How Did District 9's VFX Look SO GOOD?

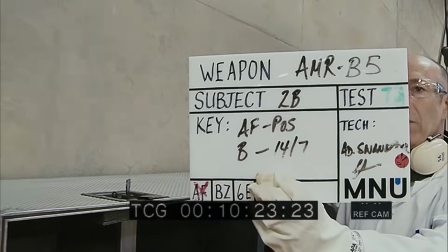This is particularly present in the testing scene in the middle of the movie,
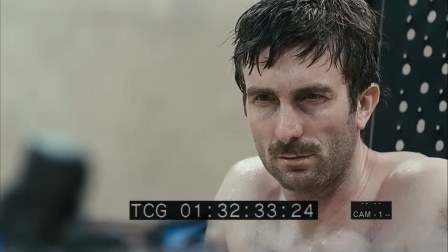where Vickers is tied up and forced by the scientists to demonstrate the alien tech. because this is our first proper look at the weaponry,
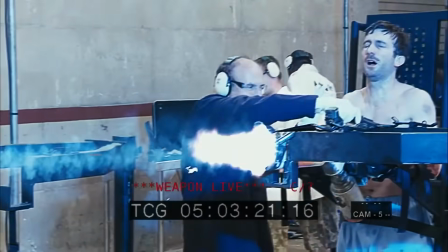but we still see it through the eyes of the very grounded documentary. And therefore, it's not framed in a particularly interesting style.
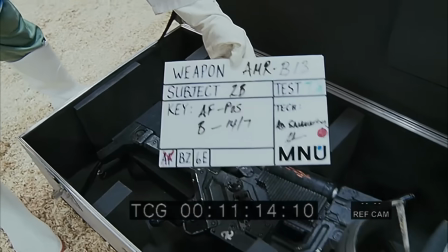And everyone around the weapons is being very professional and very calm because they're all scientists.
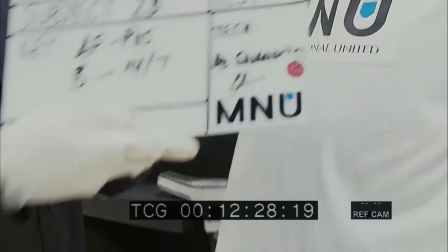Even though this is what they're all here for, to test their weapons, no one is very excited or in awe of these things.
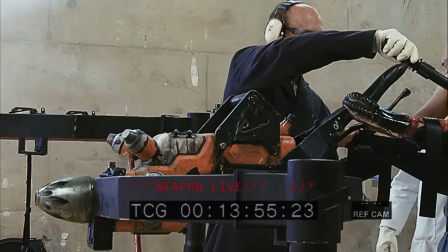They're just very proper and doing their jobs and taking notes and stuff. In fact, the only people who are actually excited by it are the money men in the other room watching it through a camera.
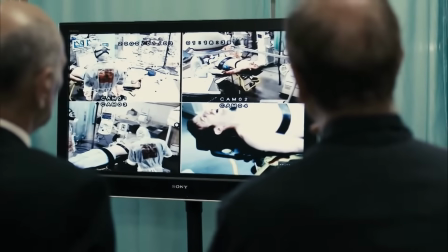But you can tell not even they are impressed by the weaponry themselves. They're only really impressed by the profit they're going to make from it.
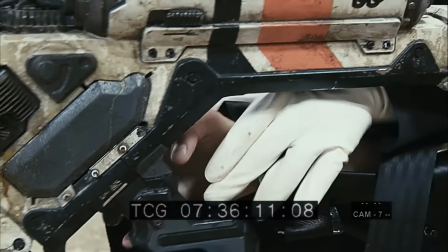And I think all of this just comes together to make the weapons feel unimportant and just another thing.
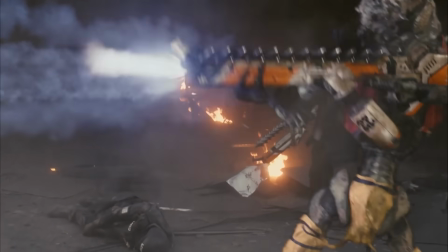This can even be seen with the way they fight with them. Because the alien weapons all feel very disposable.
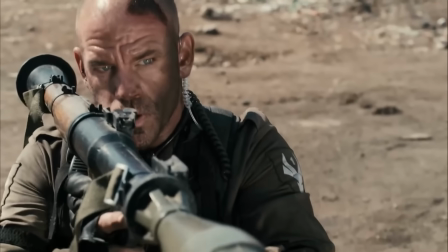Because when the camera is done using them, they just get chucked away. And they move on to the next thing.
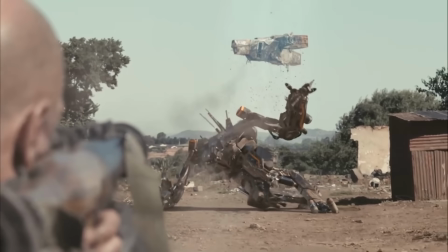And I think the scene with the mech suit really pulls this idea together.
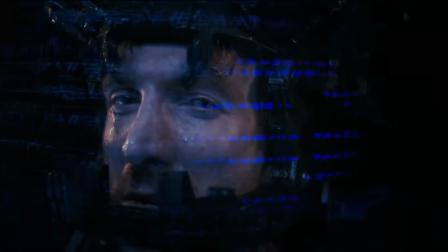So, towards the end of the movie, Vickers goes on a rampage using a robot prawn suit and fighting off all the mercenaries that are trying to kill him.
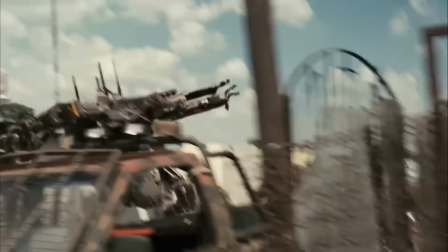It's an awesome scene, as Vickers charges straight at the mercs and tears them to shreds.
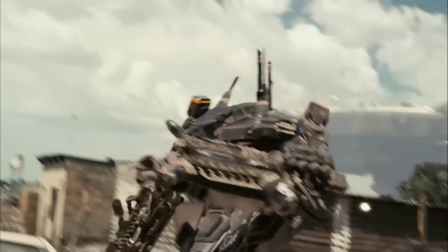But he probably also could have been much more conservative with his use of the suit, fighting and moving more tactically to save its strength for later.
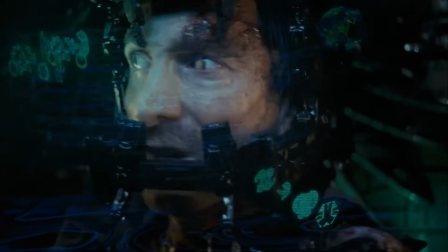But instead, he burns straight through the suit pretty quickly and getting it pretty messed up.
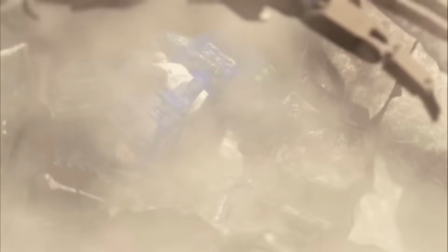And it's actually almost infuriating, because in a way, you think, well, he's just wasting this suit, you know, he's taking it out of here.
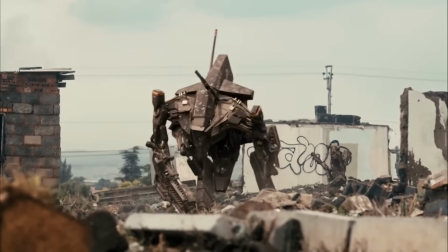But this also adds to the sense of unimportantry that all of the weaponry has, because even the characters in the film don't care about them.
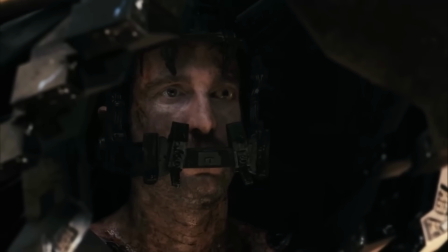Everything is just utilitarian to get them to the next stage.
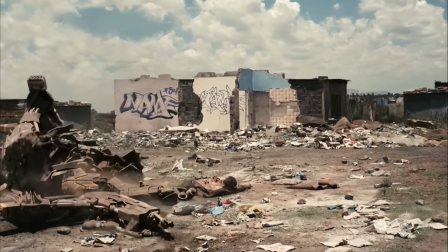Which is nice, because we're essentially then left to make our own minds up about these weapons, as our emotions aren't being twisted to feel any sort of way about it.
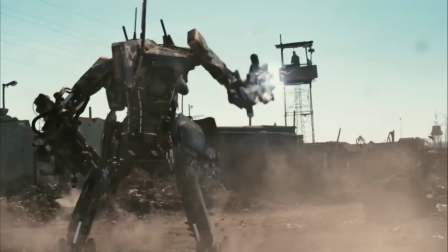Which is actually really cool, because then it feels more natural, and you can just make your own interpretation of them upon seeing them, rather than being made to feel a certain way by the filmmaker.
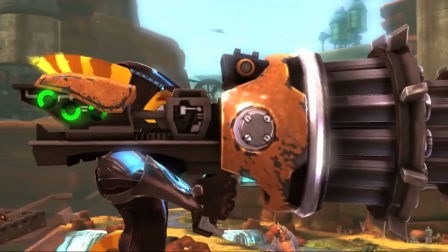So to me, the interpretation I have is whenever I see these weapons,
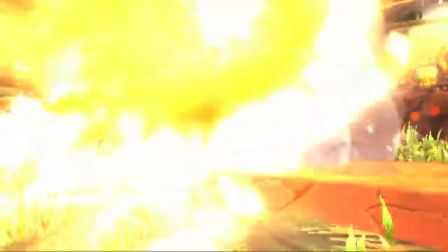it feels like that point in the video game where you finally unlock the big gun and you can go on that massive rampage until you run out of ammo.
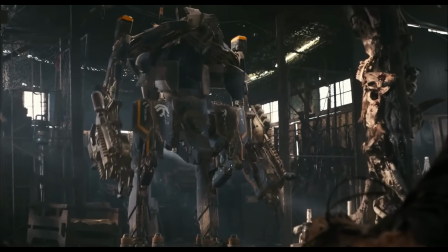And then you just move on to the next thing. And I really, really like this about this film, that you can just interpret whatever you want from a lot of its elements.
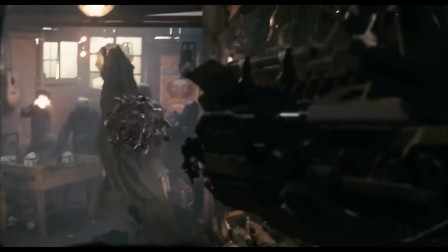And you know what makes all these elements we've discussed so far even more impressive?
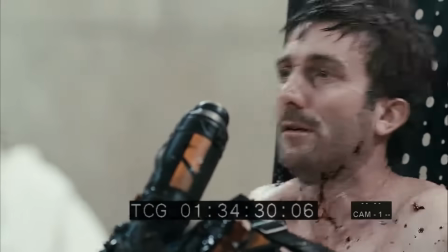The fantastic looking aliens, the awesome high powered weaponry or the unique documentary style and all the problems that brought with it.
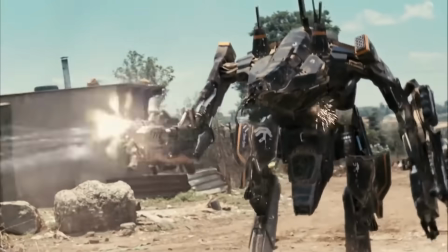Well, it's that District 9 also has a true underdog budget of only $30 million,
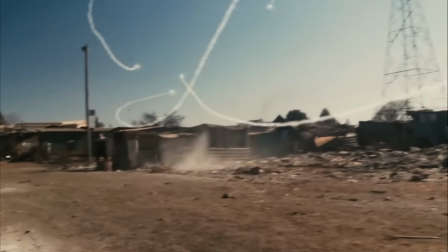which may sound like a lot of money to you and me, but that is genuinely nothing in the filmmaking world.
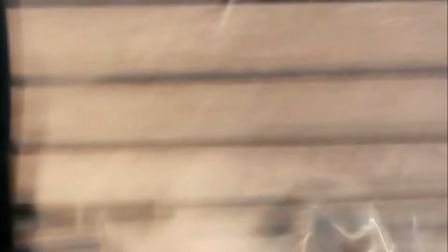Considering everything we've mentioned, if we break District 9 down to its core parts,
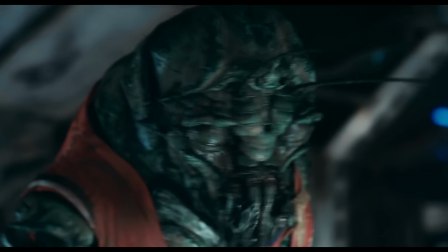it's essentially a buddy cop film between a human and a full CGI character, which means you have a lot of screen time that needs CGI.
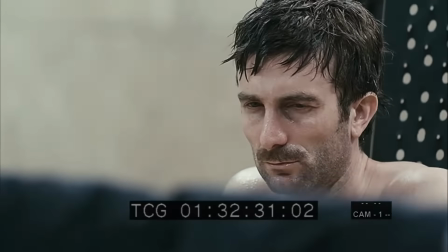And this is just literally unheard of with any other film of this budget, especially in this time period.
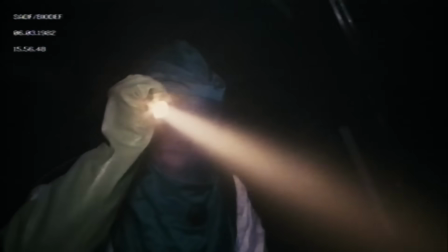I mean, in the 2000s, films with this much good-looking CGI really were in the minority.
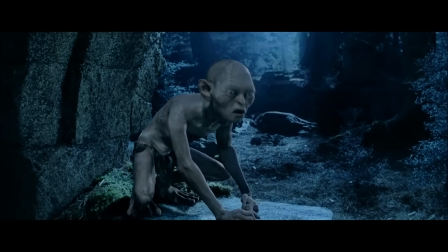You only really had Pirates of the Caribbean, Lord of the Rings, Transformers, and then Avatar in 2009.
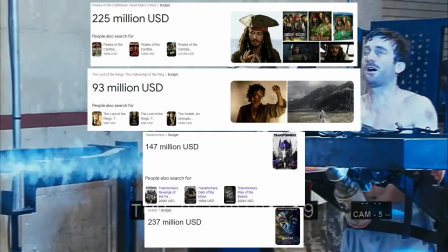And all of those had five times the budget that District 9 has.
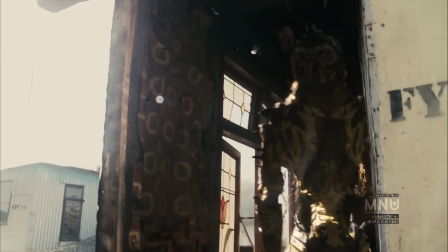So for a more accurate comparison, let's look at two films that had a similar amount of VFX shots, but two very different budgets.
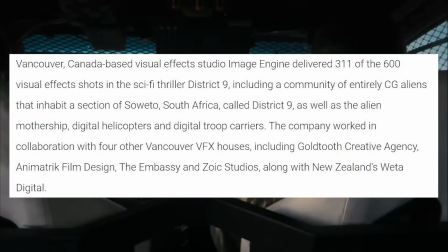District 9 had to deliver around 600 VFX shots on its 30 million dollar budget whereas 2014's transformers age of extinction had to deliver around
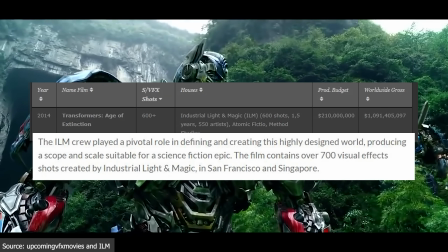700 vfx shots on a much larger 200 million dollar budget so that's
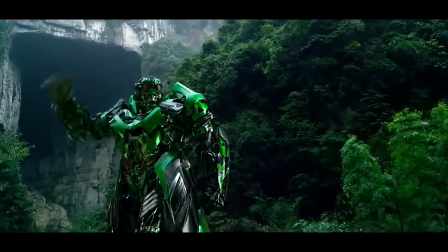170 million more dollars to pump into around the same amount of vfx shots so why is
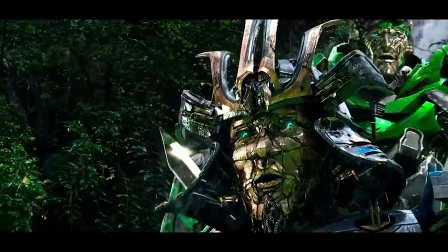it that district 9 looks consistently as good if not much better than age of extinction on just one sixth of the budget well
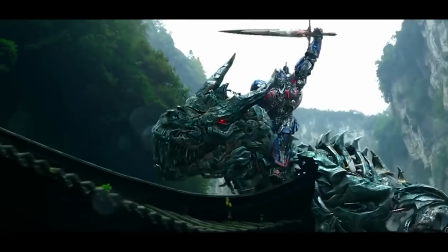firstly we have to consider that there are a lot of factors that do eat away Age of Extinction's budget and it would be unfair to compare the two without discussing
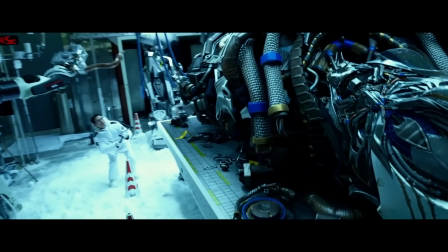these. So firstly Transformers has a much more famous cast than District 9 and this gets expensive.